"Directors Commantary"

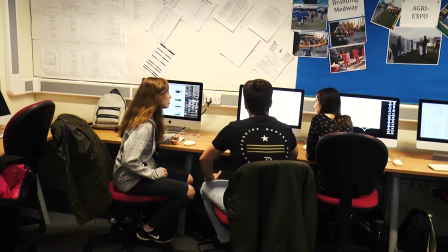Once the song is finished, we watch as Poppy shares the news with the rest of the classmates.
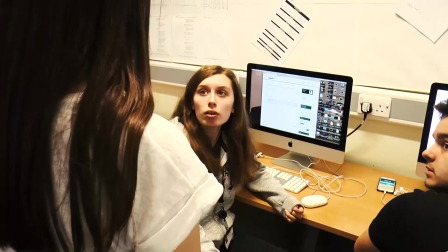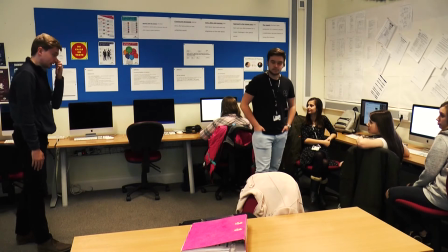A month later, we see the teacher introduce someone special and beware because she is very sensitive.
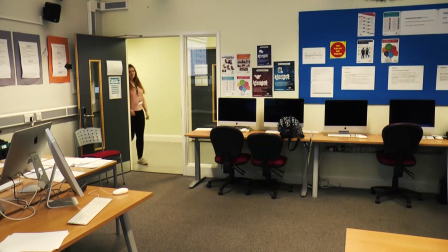We see Ellen come in and everyone get extremely excited and curious as to whether they could hear her.
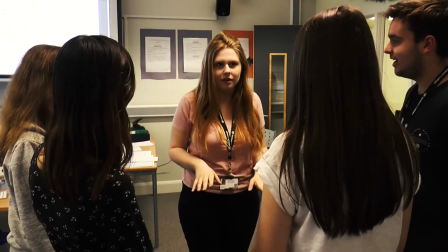She could hear them. And then when they say yes, it's an extreme excitement.
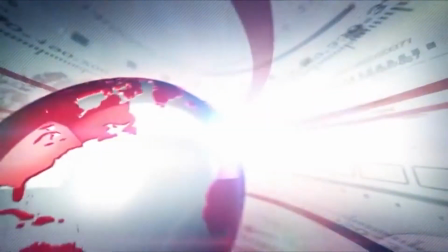So this is when I did add an extra idea of having a news reporter.
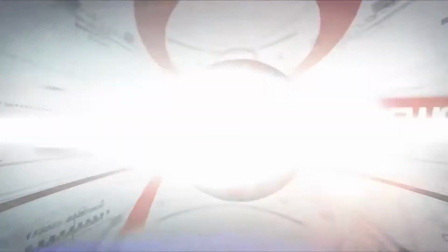Instead of a stage and a teacher introducing the last scene,
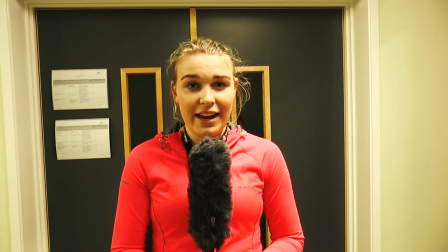I decided to change it up a bit and do it on the news because it is a big thing about a girl losing a hearing and finally gaining it back after a big surgery.
Today. Here's what our cameras caught.
Now, the last scene had to be my favourite out of all of them. The main reason for this was I felt like it was so organised, the scene. I felt the lighting was absolutely perfect to the way I wanted it. And also I decided to have the idea of adding credits of each character. The reason why I did this is because I felt like it was so effective. You really got to know the characters, and also you saw part of us filming, us organising the filming.
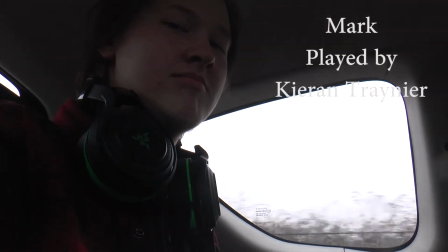I felt like you really related to the movie in general, the hard work that has gone in it, and you get an idea of how much fun we actually had when filming all the scenes. At the end, I did use a range of different shots, and I really wanted these shots to be funny,
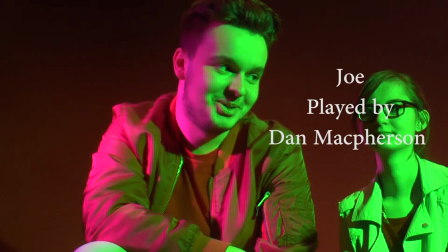interesting, and kind of eye-catching, and also people will be able to see, you know, the hard work that has gone into this film and how passionate everyone is about it.
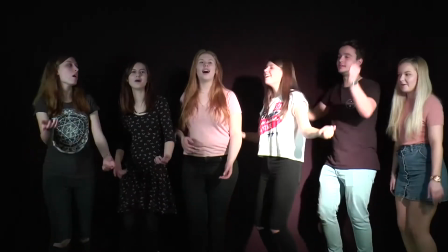On the very last bit, you also see everyone finish the song and kind of clap to themselves,
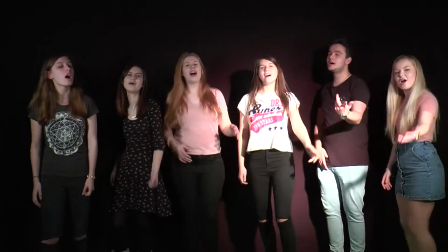applause themselves because of all the hard work is finally over.
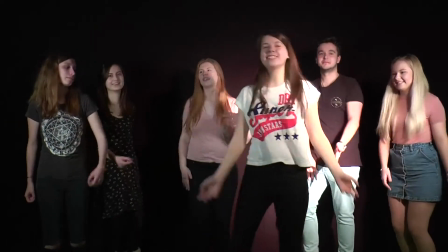And I felt like this was a big relief for everyone, not just for myself,
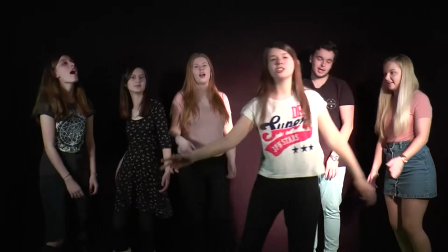but also I felt like the audience will be able to see that and show, you know, that we did hard work,
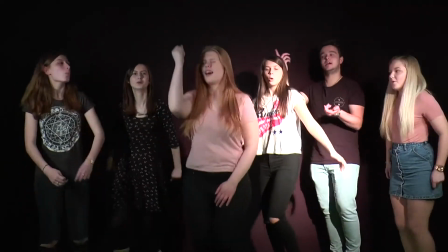we did a good job, and we're really happy with it. And overall I am extremely happy in my short film.
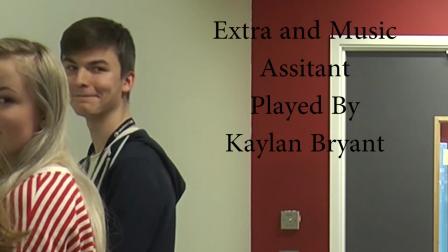Issues were made, mistakes were made, and the whole film soon came together.
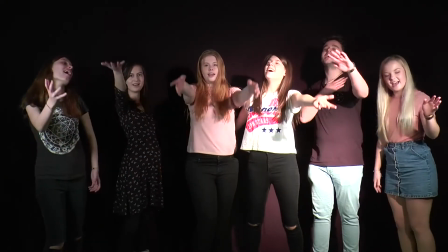A lot of changes I did make. However, I felt like my film was a good length.
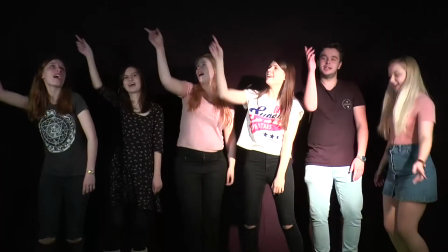I felt like the scenes were really effective, they flowed well together,
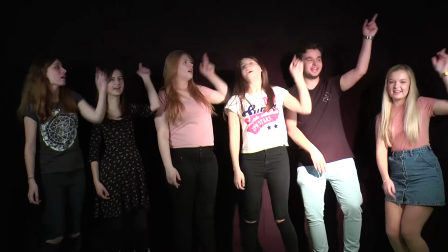and I felt like the whole process of it was really good, and I'm extremely happy with it.
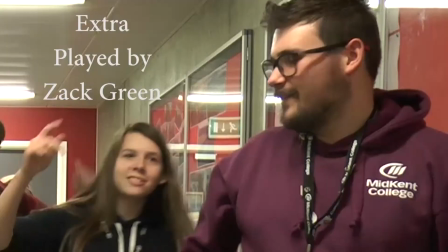So that's me giving you a little chat, and yeah, I hope you enjoyed it.
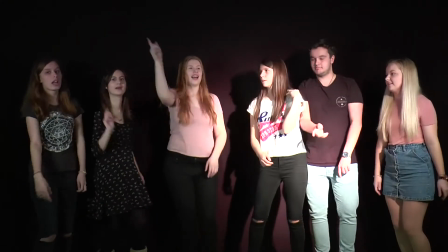Thank you.
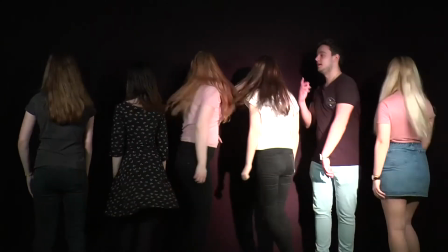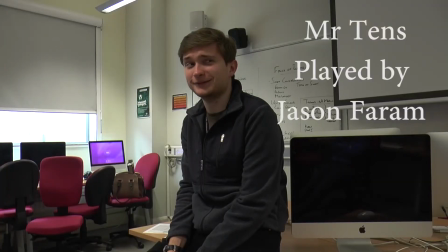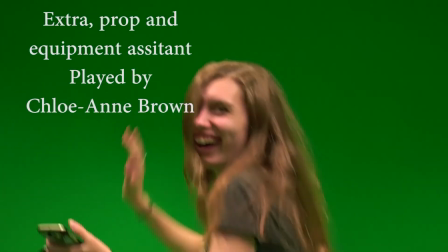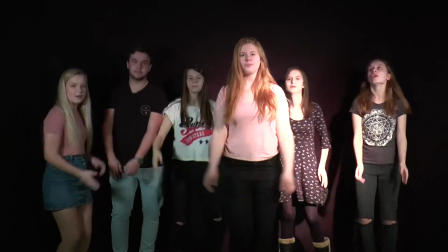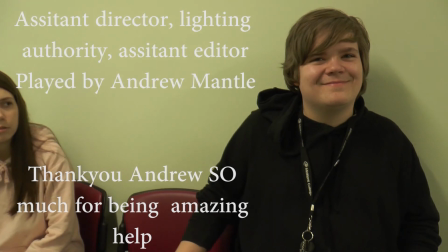I'm gonna send a flood, gonna drown a man.
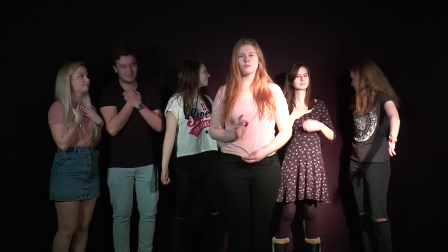This is brave, this is bruised, this is who I'm meant to be.
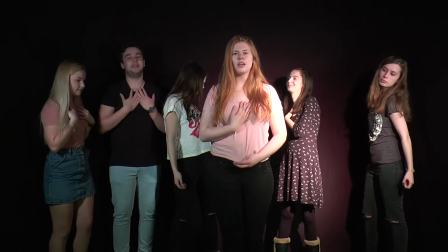This is me.